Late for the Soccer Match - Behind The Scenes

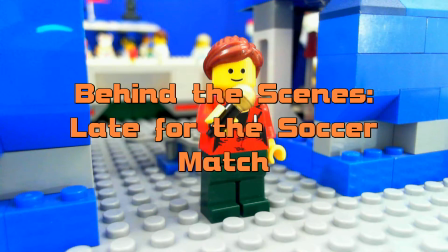0s
Hello, this is Andrew Bermudez, and I would like to give you a behind-the-scenes look at Late for the Soccer Match.
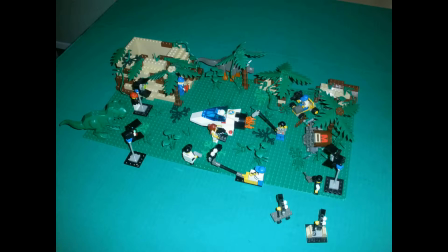6s
Okay, so this is the first set that we filmed on.
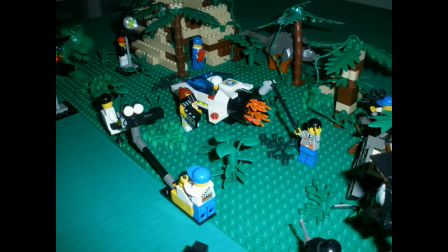10s
This is the Prehistoric Jungle set, where Peter Whitman encounters Ulysses S. Powell.
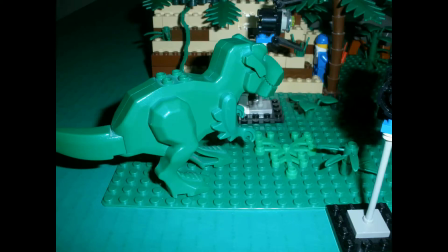16s
An interesting thing about this scene, originally it was going to end with Peter Whitman not getting to the soccer match.
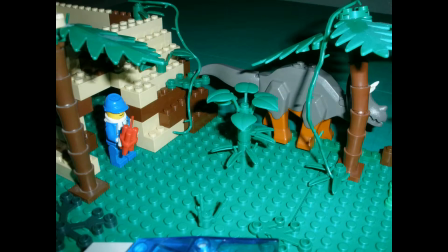24s
He just gets stuck in the jungle. But then I decided to make it a little more humorous to have Ulysses S. Powell from
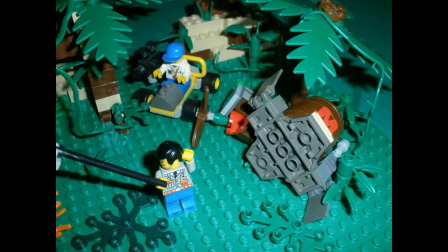32s
when barrels fly jump out and save the day. And you can see the Mega Wing wrecked right there.
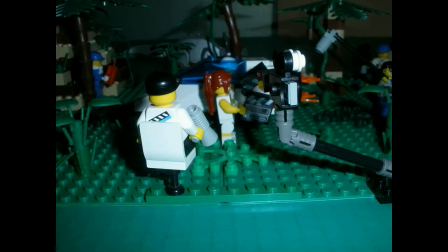38s
That is the actual one from the THAC 8 film.
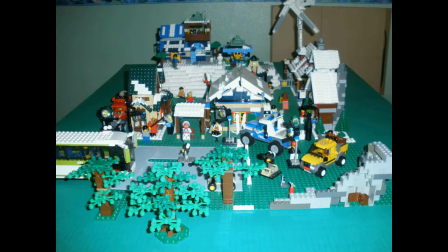45s
This is the next set that we worked on. This is the Winter Village set. It's not the biggest, but it's probably the most detailed of all of the sets.
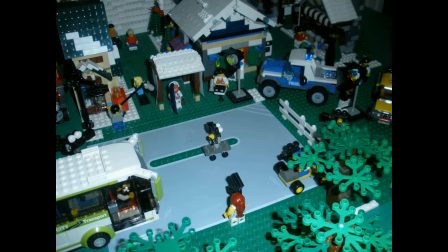53s
You see,
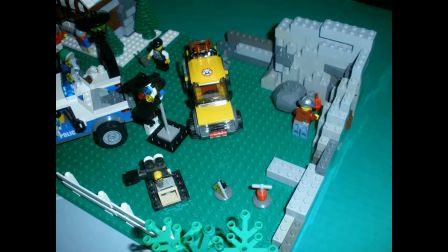55s
I took the concept of taking all of the different Winter Village sets and putting them all together in one scene with a few extra buildings,
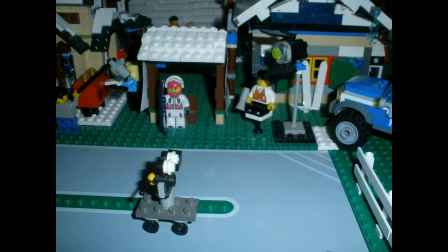62s
and then you can see the mine right there where Peter Whitman gets blasted into the air. Yeah, I was thinking about different things.
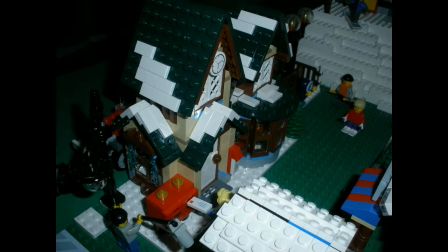70s
I decided to incorporate some of the forest sets into this film to add lots of variety.
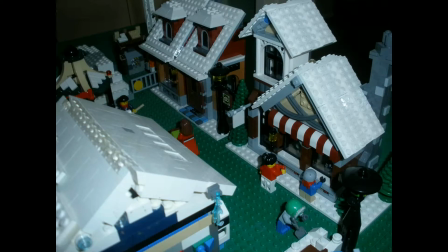78s
Okay, here you can see some of the official Winter Village buildings that are lining the street to give extra sense of a village.
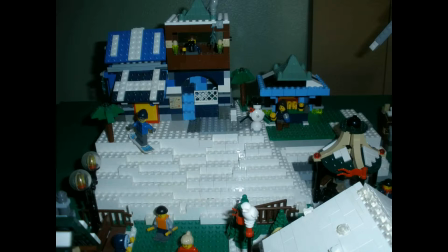87s
And then you can see a little mountaintop that was built for this set with a few custom buildings sitting on top of it.
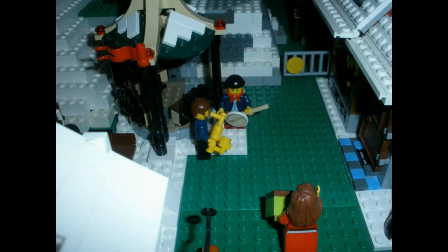93s
And then there's a few little musicians down there.
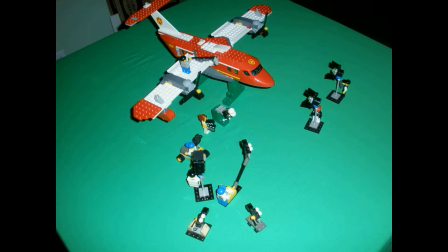99s
This set was very simple to work with.
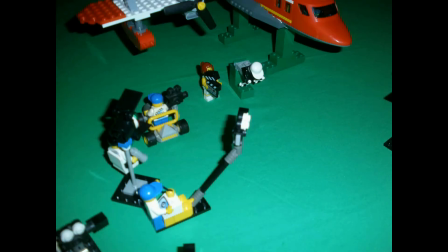103s
This was literally just a green screen where I positioned everything so that you'd have the green stands and all that.
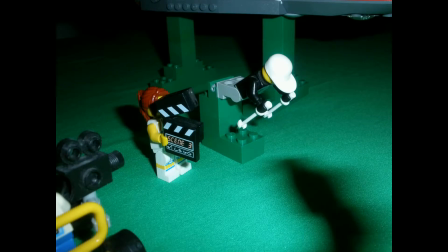111s
So then I just hit a button in the post-production and remove all of it. Here's a little thing that was actually built for a scene that was deleted from the movie.
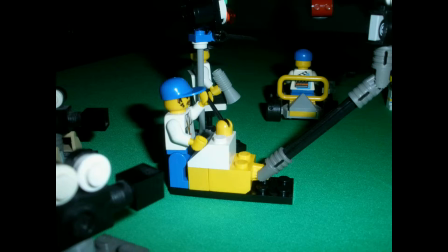119s
We'll be getting to that in a little bit. And you can see that it's just green all over to remove later on in post-production.
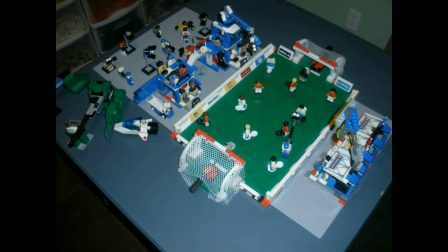128s
And here is the actual soccer stadium built for the movie.
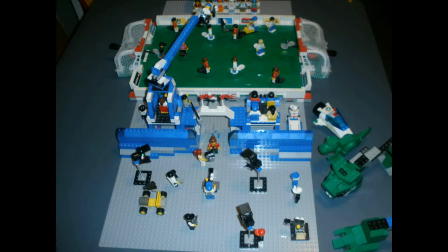136s
And you can see all the different props that we have down there because of all the different versions I need to do for each of the different endings.
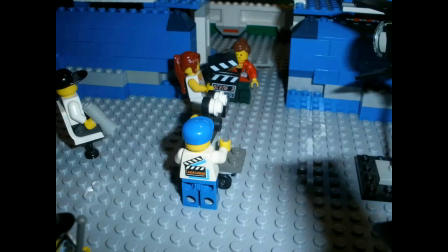144s
And you can see the cast and crew down there. So yeah, when I was first thinking about this film,
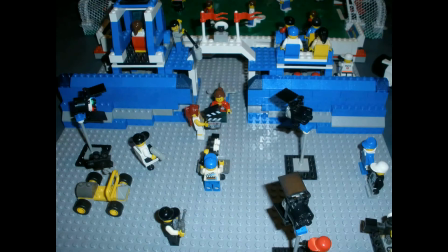152s
back when the kitchen sink contest was first announced, I thought about it. I wanted to go with the concept that you could take in a bunch of different directions.
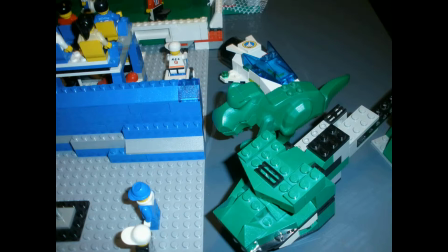165s
So I thought about it, and I thought it'd be cool to do something based around the sports Lego theme.
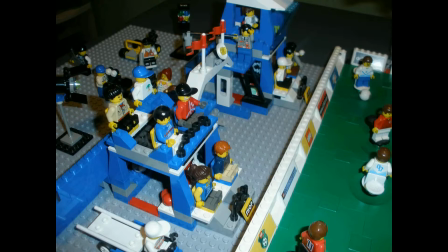171s
So I thought about this for a minute,
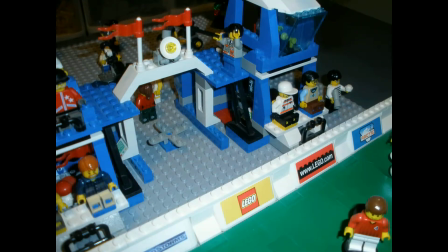176s
and then there was actually an old story starter from the old Lego Studios website
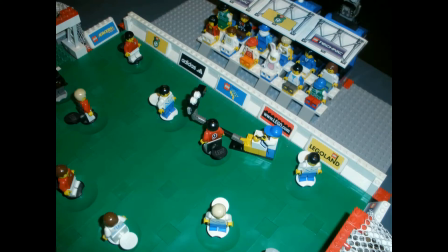181s
that talked about a team captain being late for the soccer game. And then the concept focused on the players, but I decided,
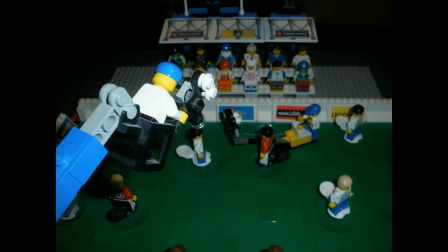190s
what if I focus on the captain and his desperate attempt to get to the soccer stadium?
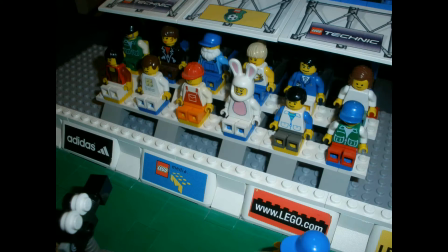195s
And then that's where I started from, and then the rest is history. So here you can see some of the grandstands.
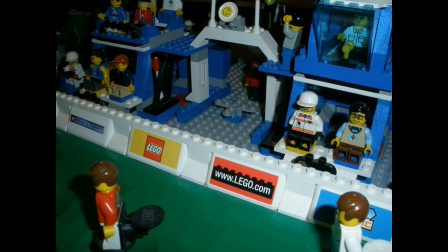205s
I put a couple hidden characters in them, filled them with lots of soccer fans.
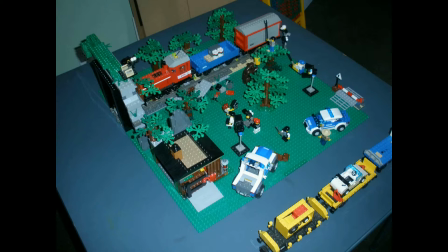210s
While far from being the largest set in the film, this one I'd say I'm probably the most proud of,
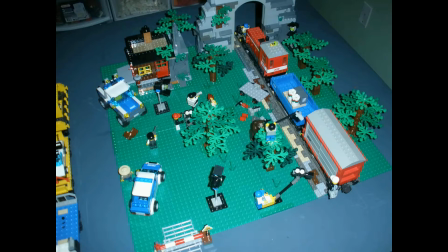217s
mainly because of the mountainside that was built for this set. This is basically the train tracks going through the forest set.
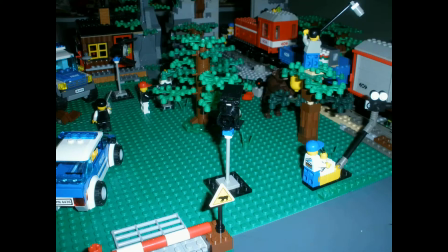225s
So then I have a few forest police cars there, some trees. There's a bear there swatting at a honeycomb.
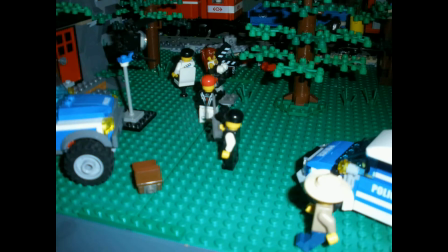232s
I really put a lot of detail into this set.